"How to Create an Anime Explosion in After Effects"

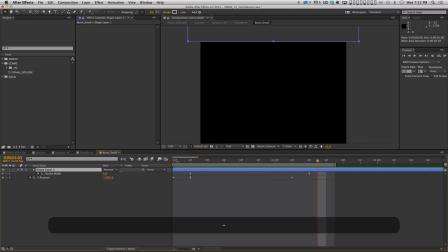(16:52)
There's a stroke on it, so the center can be kind of hollowed out. I thought that might look cool, and that's it.
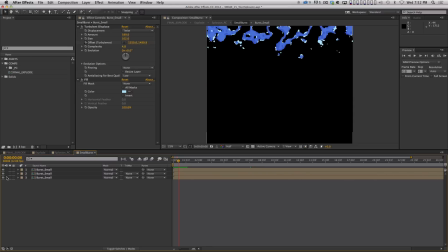(17:00)
What I then did, and let me turn these off, and we'll just start with the middle one here, okay? And let me turn off this fill effect. So this is the pre-comp of that happening, okay?
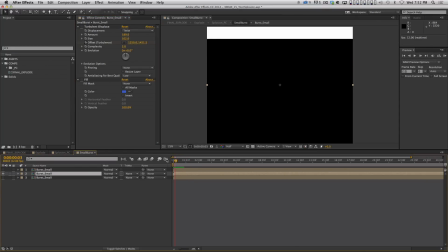(17:15)
Because it's pre-comped, if I put a turbulent displace effect on it, it's going to let whatever's happening on this layer move through the turbulent displace. And what I've done is I've turned the displacement type to twist. I've cranked the amount up pretty high, and the size is pretty high.
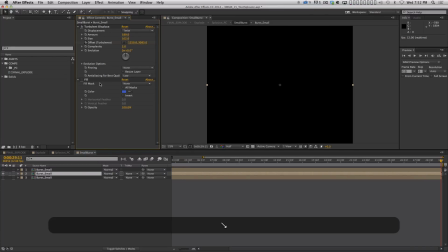(17:35)
And I've keyframed the offset, okay?
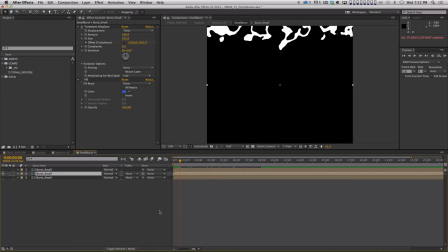(17:38)
So this is one of the cool things about using polar coordinates is you can have noise move through things, and then when you apply the polar coordinates, it's gonna look like the noise is moving radially, like moving outwards from the explosion.
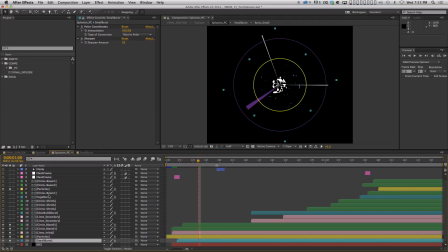(17:53)
If we go back to this pre-comp here, this one here, and let me turn off everything except this, okay? Except our little small burst layer we're looking at, okay? So this is the polar coordinates version of that, right? And you can see that
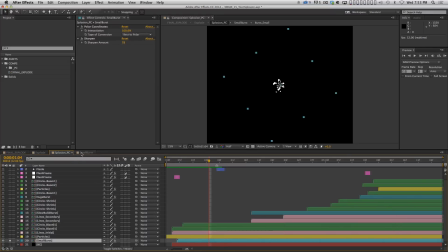(18:11)
it's moving, and it's the edges are kind of wiggling, and that's because I'm animating the offset of the turbulence.
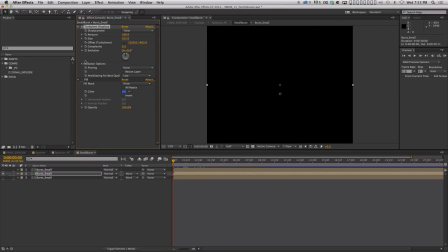(18:19)
So let me just kind of show you what that does. If that was off, for example, it would just look like this, okay?
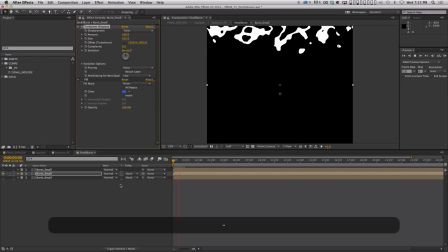(18:25)
It would come out, and as it's moving, the edges are changing, but when it stops and it hangs there for a second, nothing's changing.
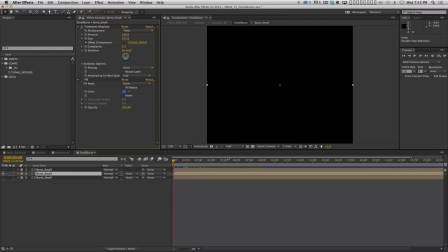(18:34)
So what you can do, all right, let me come way out. Let me come out to here. If I grab this offset turbulence, what this is letting me do is it's letting me take the noise field, right?
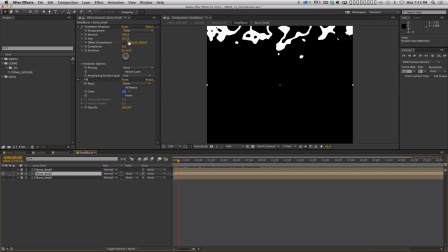(18:46)
Basically the fractal noise that this effect is creating to use to displace the layer it's on, and I'm moving it.
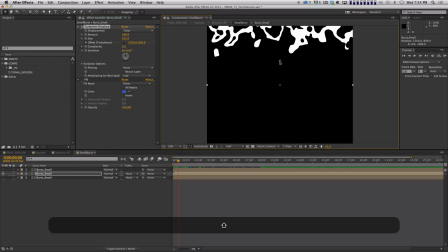(18:54)
Watch, if I take this and I move it, you can see it literally looks like the noise is moving through my layer, right? And it's directional. Your eye can actually follow it, and it looks like there's a direction to it.
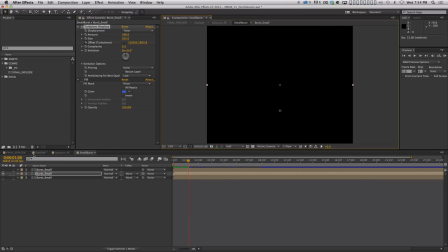(19:06)
And so I'm moving it down, right? And what that's going to do is when we go up one level and we get the polar coordinates effect,
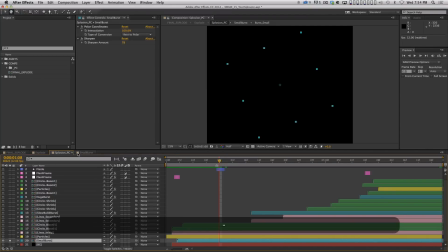(19:15)
now it looks like it's moving outwards, which is really cool. So that's what I did, right?
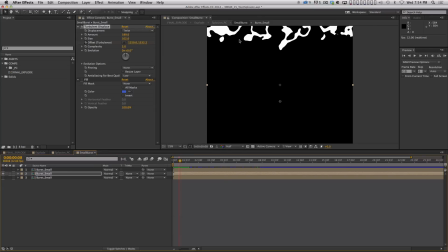(19:20)
I mean, it's crazy sometimes how simple the solution is. Of course, I didn't know the solution, so it took me a long time to figure it out. Then I added a fill effect, okay?
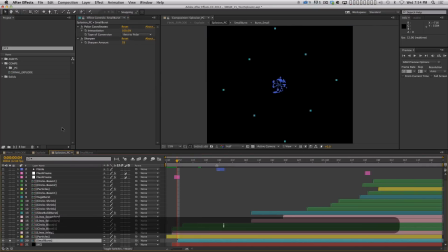(19:29)
And I thought that, that looked okay, but it didn't have all the detail that you normally see in these things.
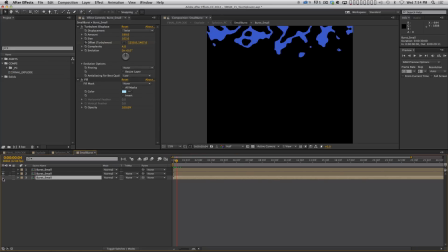(19:36)
So the next thing I did was I just duplicated it, and I put a copy underneath, okay? And on the copy, I used a lighter color, and the only thing I've changed, this turbulent displace effect and this one are identical, except for the complexity setting, okay?
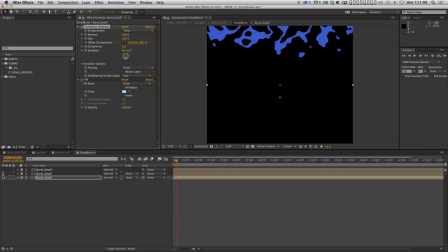(19:55)
So the complexity was 3 on the other one. And let me turn this one off, and I'll show you. As you crank this up, it just kind of gets more and more convoluted, okay? And the result of it that I really like is it breaks off a lot more little pieces here.
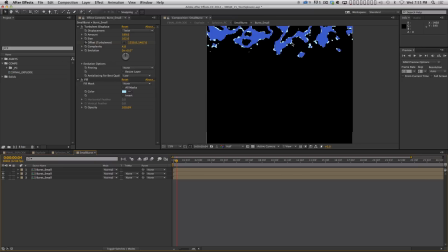(20:12)
And if you have another layer over it that's similar but a little simpler, it kind of looks like little highlights. And then I did this, and I did the same thing. I then took another copy, right?
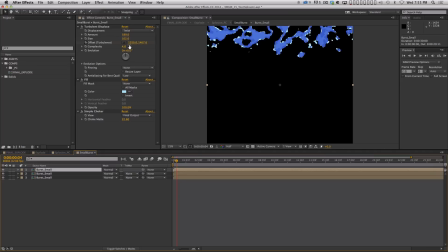(20:27)
And I made this color lighter, and I upped the complexity, but then I put this simple choker effect on it, right? And let me show you why I did that. If I turn the simple choker off. So here's my main layer, right? And let me turn the opacity up on this so you can see it.
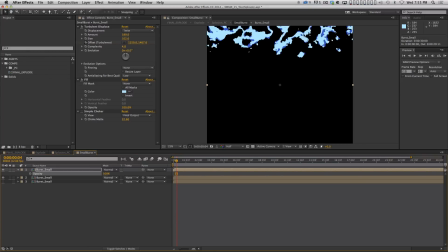(20:43)
Okay, I wanted this layer to sort of be within the main layer, almost like it was shading for it or something. So I wanted to keep the basic shape, but erode it away. And so I used the simple choker, right? And I just sort of choked it down a little bit like that.
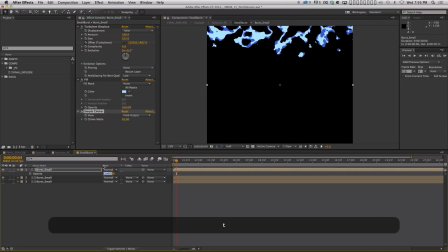(21:00)
And then I turned the opacity down, to like 16 or something. And then I have this bottom copy on it. So now you've got all these layers and they're all moving kind of the same and they all kind of look the same, but they're overlapping.
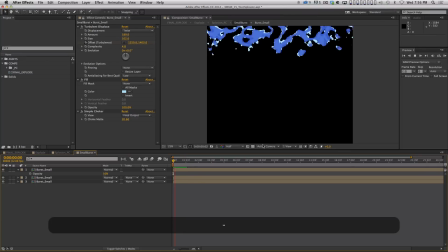(21:14)
And if you choose a highlight color and a shadow color and it almost looks like what you would do if you were going to draw it, okay?
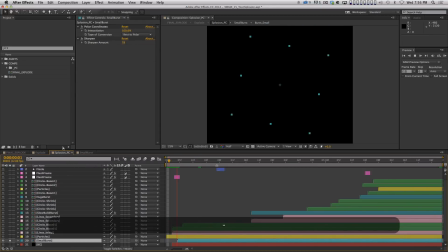(21:22)
And when you take that and you apply polar coordinates to it, now you get something like that. Now this one's pretty small because this is the initial one. The next one you'll see a little bit better. All right, so let's move forward. We've got all of these things I've explained.
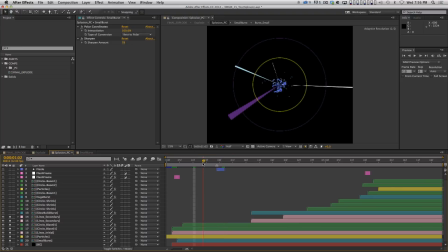(21:38)
All right, we come to here, and really a big part of this is just timing it out. I made sure that everything dissipated and those lines sucked in right there. Okay, now there's a couple layers up here that I haven't turned on yet, so let me turn those on real quick.
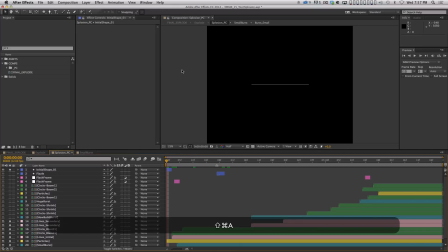(21:53)
Right up here, I have this initial shape. All this is just a line for 2 frames, right? And I did that so it feels like it's, it's like, I don't know,
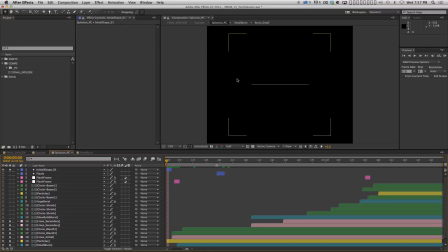(22:05)
I guess I was thinking it's like one of those cool missiles that goes off in like Star Trek where, it sort of sucks everything into it and then explodes. And I thought, okay, it's sucking everything in and then exploding. So you see literally just a line, 2 frames.
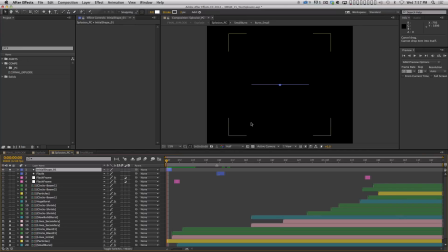(22:22)
It may seem ridiculous, but 2 frames on a little explosion animation like this can actually make a huge difference. All right, so then this is a flash frame, okay?
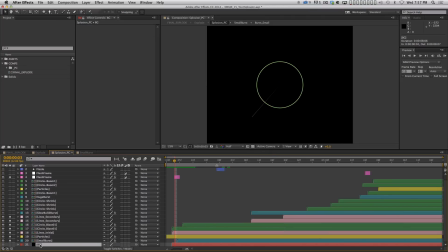(22:35)
And for you to be able to see the flash frame, I have to turn on this layer down here. This is just a solid layer, and it's just black.
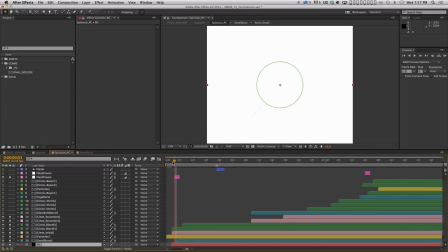(22:44)
It's actually just a black solid. And the reason I needed that was because this flash frame is just a solid, but I made it an adjustment layer and I put an invert effect on it, and it's 1 frame in duration,
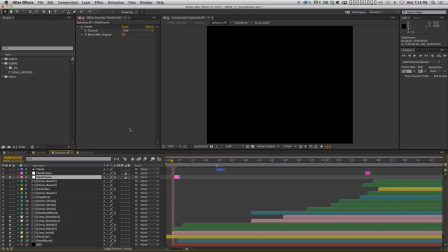(22:57)
okay? So this thing sucks in, and then there's a flash frame, and then it goes back to normal, okay? And, when you go frame by frame, it looks weird, but when you play it, it looks like an explosion, right?
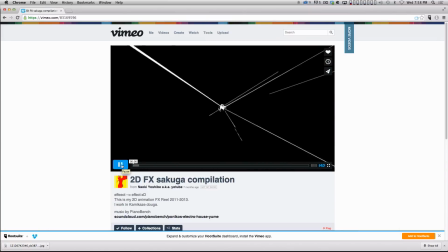(23:11)
Let's go back to our reference. There's a lot, he has a lot more flash frames in his, and it's kind of interesting, right?
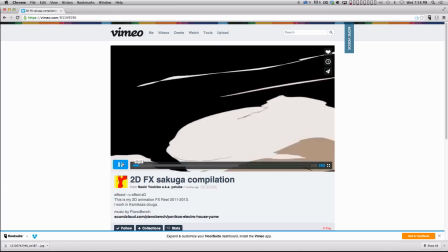(23:19)
Like how there's like this inversion, but a lot of explosions, if you watch these hand-drawn things,
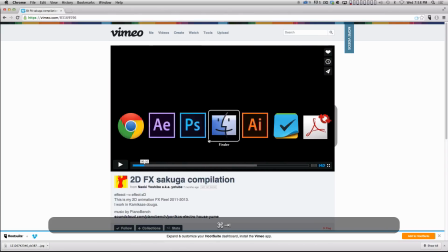(23:25)
a lot of times they'll have little flash frames thrown in there just to give you that initial burst,
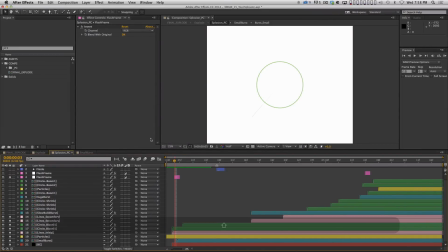(23:30)
okay? So that's all that is. That's a 1 frame invert adjustment layer. And I did that again later on in the animation. And then this little fizzle layer is the exact same thing as the initial shape, right?
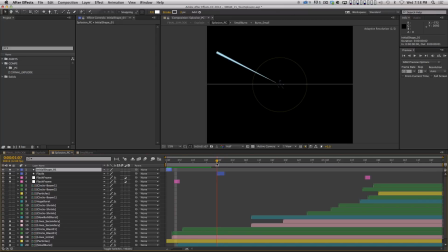(23:42)
It's a line that kind of sucks in, except this one goes all the way from the edge of the frame and takes 3 frames, okay? So here's what we've got so far. That's it, okay? And so far, I've shown you every single piece of this so far, and hopefully you guys have been able to follow along.
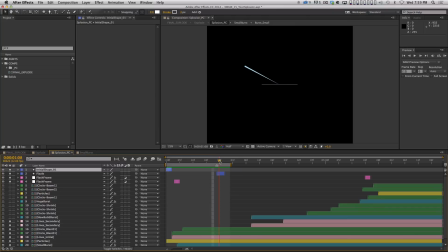(24:00)
Cool? All right, so then once I had this happen, whoosh, sucks in, I had a few frames of nothing, and this is one of those things that, especially when you're starting out in After Effects, it's very hard to let nothing happen, and sometimes that's what you want.
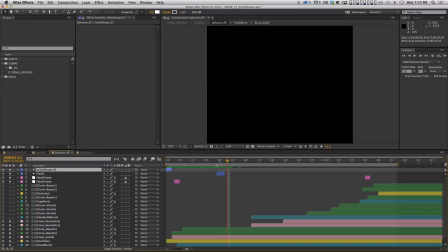(24:15)
And, animation, I've actually heard it said that animation is about the time in between the drawings or something like that. So I had a little pause here, a little pregnant pause, if you will. And then these secondary lines, let me open this up.
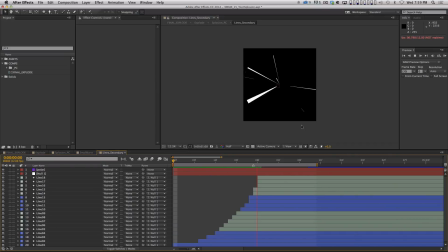(24:30)
So these are working the exact same way as the initial burst of lines. There's just a lot more of them and they're going backwards, right? Because I wanted it to feel like something sucking in. And if you look at the timing of the layers, you can actually see it's almost like an animation curve.
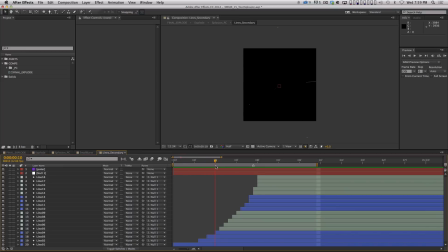(24:45)
It starts out with like just 1 and then a couple more. And then by the end, it's like really building up and they're overlapping, right? So the effect is that it builds up speed and builds up into this big thick tunnel of lines. If I turn the polar coordinates effect off and show you what it looks like, that's it. That's all it is.
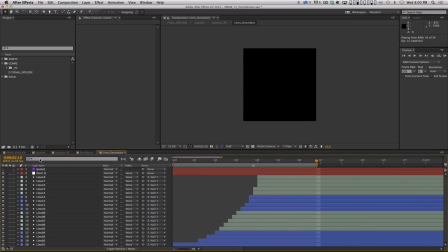(25:04)
Just shape layers animated.